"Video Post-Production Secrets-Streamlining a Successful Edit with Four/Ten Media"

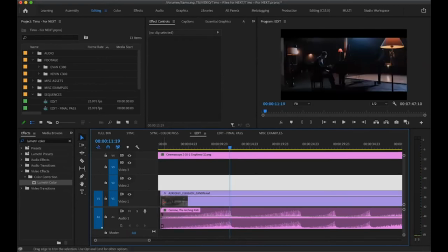[43:47]
instead of doing a bunch of really active cuts on that I might actually just do one really long
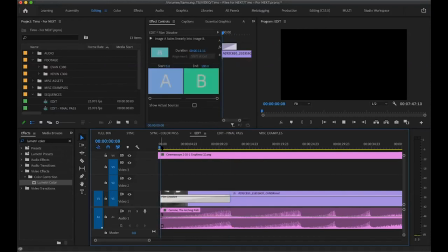[43:52]
shot on that and I might fade in the entire thing so it looks something like this which
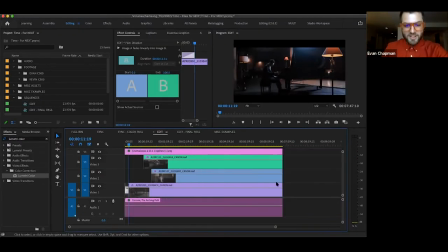[44:08]
is probably what I'm actually eventually going to do once I edit this video for real
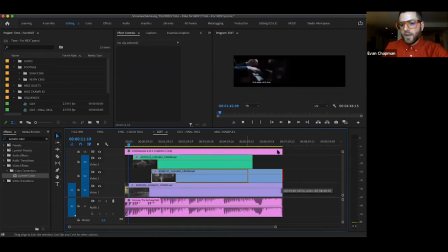[44:12]
and but you know in contrast to something like
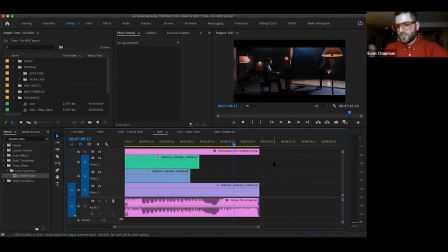[44:22]
like this, which is very dynamic and the chords are shifting and, you know, the harmony is shifting and there's rhythmic activity, then maybe there I might be cutting pretty frequently between the hand and the face. I might, I think Kevin also talked about this last week, but, you know, shot size,
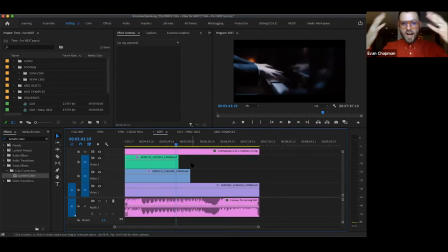[44:38]
and maybe I'll stick to all close-ups on that because I want it all to be about the intensity of the eyes and maybe you see like a beat of sweat and you see the fingers moving around and maybe I save this wide until the very last note or something. So it's all about building that intensity.
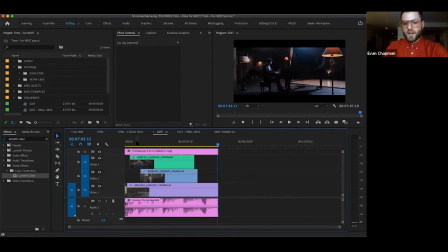[44:53]
So generally just trying to match your edit to the piece that the video is for.
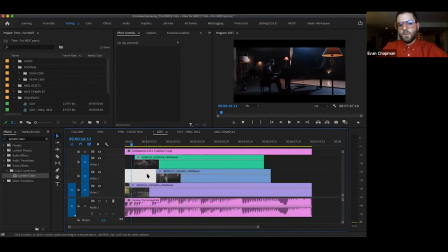[45:00]
And, you know, it can be a bit of a slippery slope to do that, especially once you maybe only have one or two cameras to, well, one wouldn't mean you would be doing a multicam, but if you only had two angles to choose from, because cutting back and forth from the same angle over and over again in something rhythmic might actually feel pretty jarring
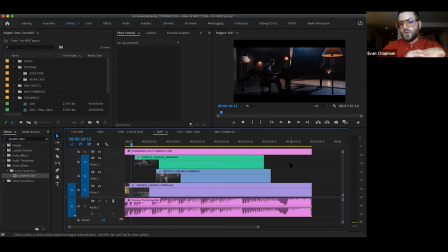[45:19]
too and so that's just another consideration is if you only have two cameras you know you might consider for the more active part of the piece actually just filming that one a bunch of times just so you can get a bunch of different takes of it and you have things to cut
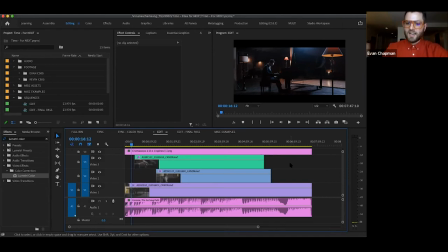[45:33]
to because it can feel a little grating and tiring to kind of jump back and forth between the two same two angles over and over again And, you know, on the flip side, there are also chances where maybe not editing is actually the thing to do.
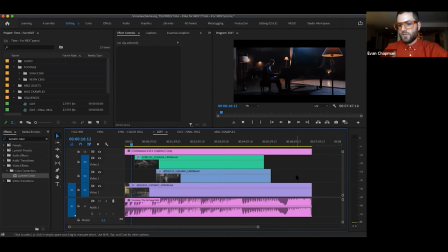[45:51]
I think on our first session, Kevin and I showed some examples of long single take videos that we've done where we actually don't edit at all. That's something that we, it's kind of like our, a part of our style that we really like.
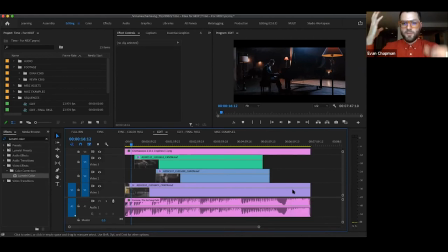[46:04]
And so, you know, if it does feel like the piece might actually just work really well, kind of only being a close up on your eyes for four minutes maybe that's just what it should be and you shouldn't actually do any cutting in it and so you know obviously the example the specifics
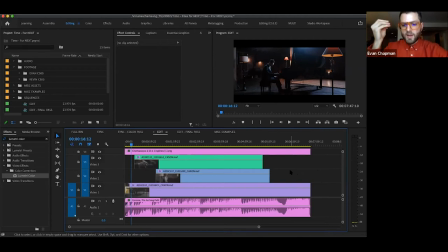[46:18]
will depend but really it's just a matter of thinking about the piece that you're filming and just kind of thinking ahead of time and during the edit what actually matches this you know what can I use to get across the feeling of the piece in my edit it's not purely just a functional
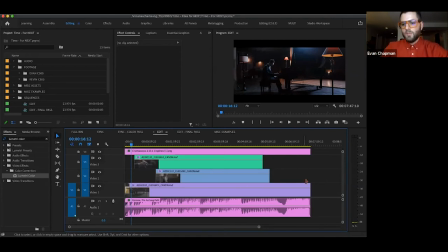[46:34]
thing of like I need to show the wide and the close and the hands and the face, but instead it's actually using the edit to tell a story along with the music.
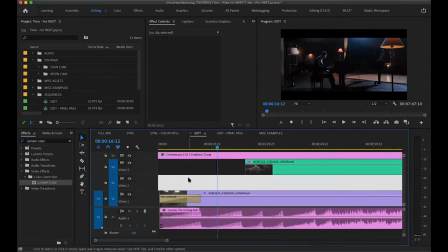[46:45]
So kind of diving a little bit just into the actual cutting, so once you actually have started cutting your video,
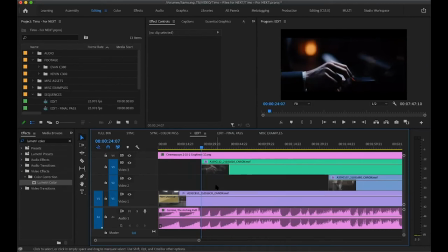[46:54]
there are a few different, well there are a lot of different actual cuts between clips that you can use, and once again plenty of tutorials on YouTube on what all the different kinds of cut points are. But I'm just going to go through a couple that I would say 410 uses the most often and kind of can be used as tools in the tool belt.
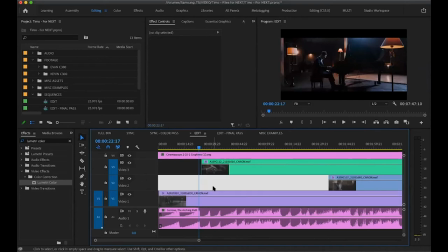[47:14]
So the first one is pretty obvious, which is basically just a hard cut between one angle to another.
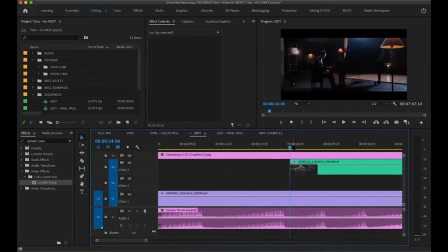[47:21]
So basically, you know, one frame ends and the next one hits on the next one. So that'd something like this. So all I've done is just cut in from one shot to the other.
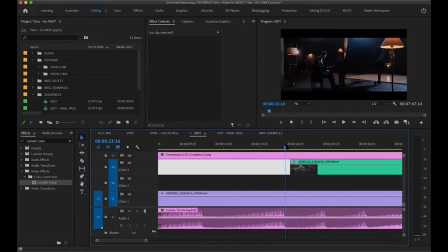[47:35]
Now if it might be a little bit more of an amorphous transition or you want to elongate a transition from one shot to another,
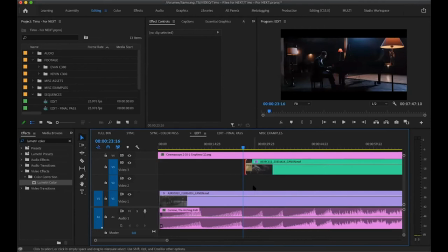[47:43]
you might add a crossfade. It's probably the next most standard kind of cut.
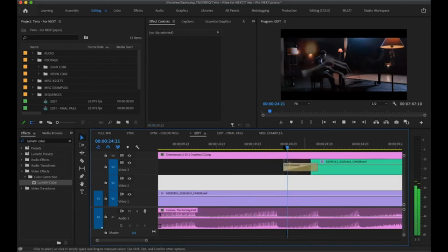[47:50]
So here's a little dissolve there.